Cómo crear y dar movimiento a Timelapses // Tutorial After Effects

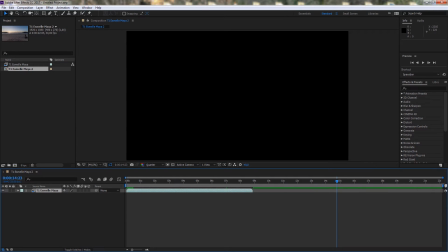(4:05)
Ok, entonces vamos a ajustar a la nueva duración y así vamos a previsualizarlo.
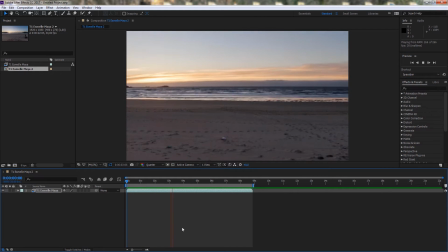(4:10)
Ahora va un poco más deprisa y lo siguiente que vamos a hacer a continuación va a ser cambiarle el tamaño. Para ello, pausamos, hacemos clic en este triangulito, transform y le cambiamos la escala de 100 a 50.
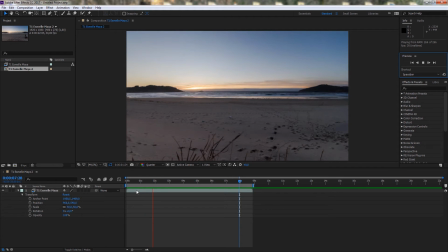(4:22)
Ya tenemos todo a la velocidad y tamaño que buscábamos. Entonces ahora lo interesante es hacerlo con respecto al tiempo. Para ello vamos a pausar otra vez. Y entonces tenemos aquí estos relojitos que están delante de posición, escala, rotación,
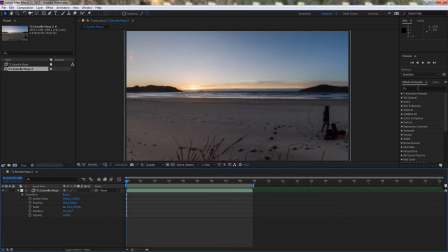(4:38)
de casi todos los parámetros y efectos que encontremos por aquí, pueden cambiar su valor y propiedades en el tiempo. Así que directamente vamos a pulsar sobre el reloj de la escala y vemos que se nos ha formado un fotograma clave, un keyframe. Son lugares determinados del vídeo donde queremos que ocurran cambios en las propiedades o efectos,
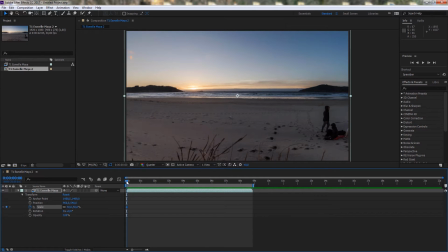(4:56)
de un punto a otro y de ese a otro más. y esto siempre funciona así. Al principio le vamos a poner un valor de 55 y al final de 50. Hacemos una previsualización y vemos que se está ampliando el plano con el paso del tiempo.
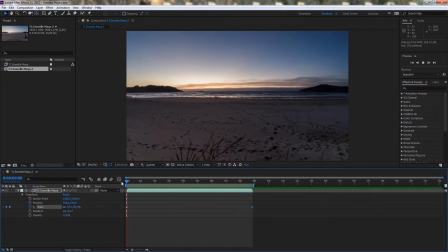(5:12)
Y esto es lo más interesante de After Effects, porque lo mismo podemos hacer con la posición.
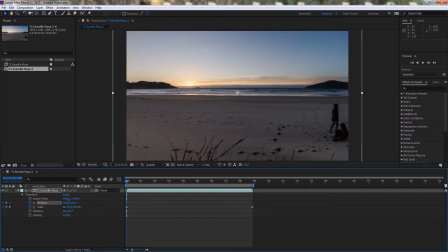(5:16)
Y así el primer fotograma podemos situarlo en un punto inferior y el último en un lugar más arriba, con lo cual nos dará la sensación de que la cámara se está elevando con el paso del tiempo, lo mismo que pasaba con la escala, que estaba ampliándose el plano.
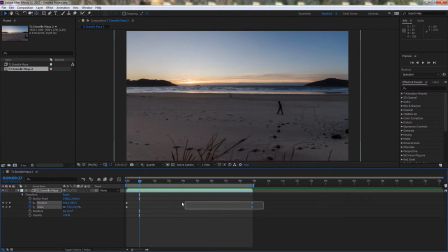(5:31)
Algo realmente útil y que nos ayuda a tener una sensación de movimiento bastante más suave y natural es seleccionar todos los fotogramas clave,
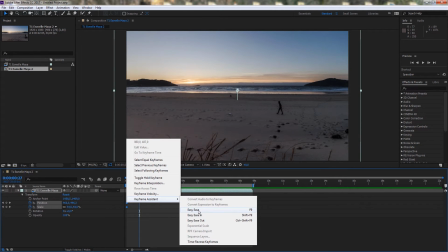(5:38)
botón derecho, asistente de fotogramas, Easy Ease.
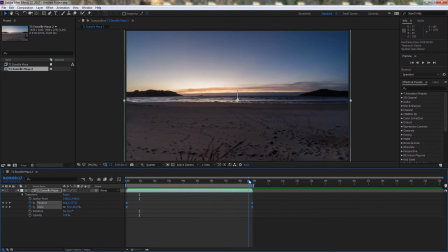(5:42)
Al principio y al final el movimiento sea mucho más atenuado y en cambio es por el medio cuando se producen los mayores cambios.
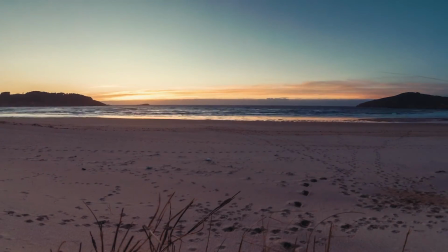(5:50)
Así que ya veis qué fácil es llegar a tener un resultado como en los cortes que vimos al principio del vídeo.
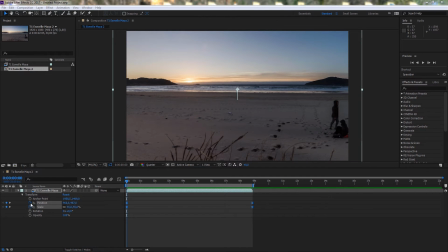(5:56)
Pero, ya que estamos aquí, eliminamos todo lo creado antes y vamos a ir un poco más allá con esta técnica. Le vamos a dar diferentes valores de escala y posición en el tiempo, coincidiendo con cambios de acciones o movimientos que ocurren dentro de nuestra secuencia. Para ello, nos vamos a situar en el primer fotograma, vamos a hacer clic en el reloj de la posición y de la escala,
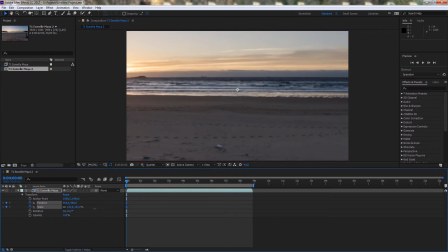(6:15)
y vamos a ampliar esta última hasta un punto, hasta un valor en el que veamos el barco más o menos visible.
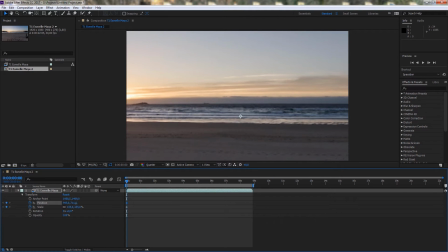(6:22)
Tampoco conviene ampliar demasiado porque perdemos calidad. Y mediante la posición colocamos el barco en el medio del vídeo. Seguimos avanzando en el tiempo hasta que el barco desaparece por detrás de esa roca y colocamos nuestra secuencia en el centro.
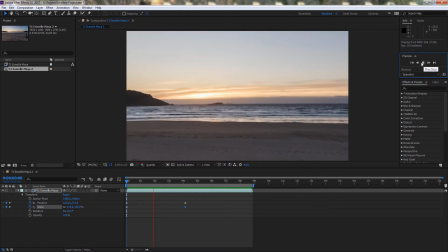(6:37)
Hacemos una previa para ver lo que está ocurriendo y estamos siguiendo el barco a través del tiempo hasta que desaparece.
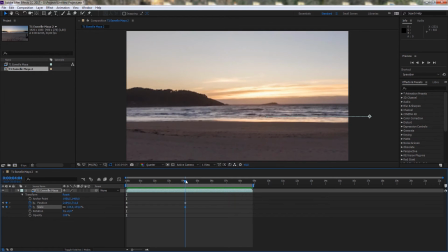(6:44)
Como la idea es la misma, los siguientes movimientos de fotogramas que haga van a ser a cámara rápida, ¿vale?
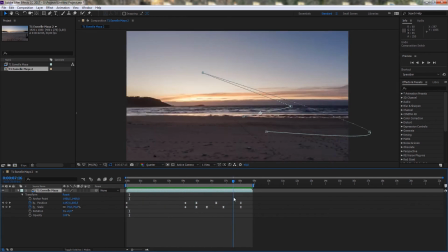(6:50)
Y entonces os espero ahora con el resultado final, que ya tenemos aquí.
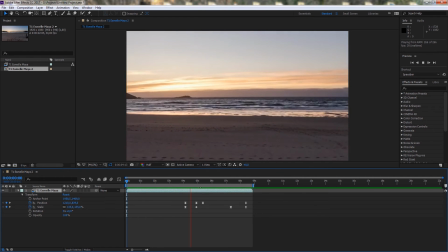(6:54)
La cámara va hacia la izquierda con el barco y después se viene hacia abajo y amplía el plano hasta el final.
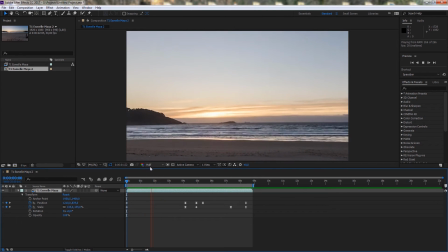(6:59)
Además le he añadido una calidad de previsualización un poco mejor y así podemos ver más los detalles, ¿no?
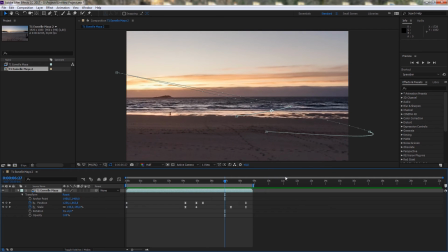(7:05)
Bien, vamos a ponerlo en pausa y vamos a hacer lo que nos queda. En este caso tenemos una opción aquí de unos circulitos que se llama Motion Blur, que nos añade un pequeño desenfoque cuando ocurre un movimiento de cámara brusco, ya sea un cambio de posición, de escala,
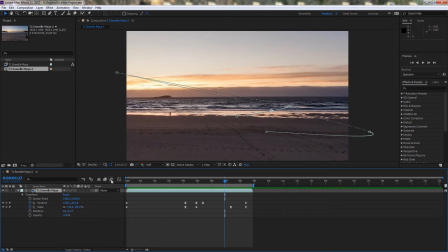(7:21)
de rotación, algo que ocurre muy rápido en el tiempo y que simula un ligero desenfoque, lo mismo que sucede con una cámara que no tenga óptica fija, ya sea compacta, DSLR o, sin ir más lejos, con el ojo humano. Y vamos a activar esta casilla también que se llama Frame Blending y la seleccionamos en la composición.
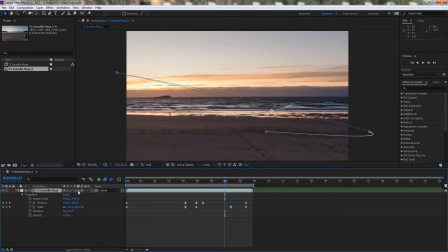(7:38)
Como veis, el Frame Blending interpola fotogramas anterior, posterior, más o menos, tiene diferentes opciones que nos ayuda a que los movimientos de coches o personas que normalmente se desplazan mucho en un timelapse sean más fluidos.
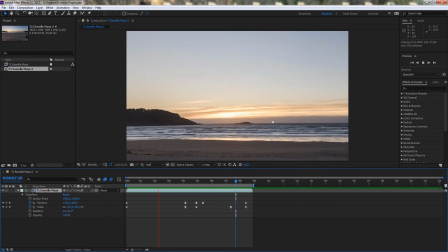(7:52)
Y aquí lo tenemos. El barco se mueve más suave, no se aprecia aquí, pero se mueve más suave.
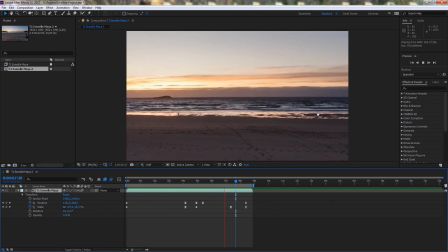(7:58)
Se añade un gran desenfoque y en general el movimiento es más fluido.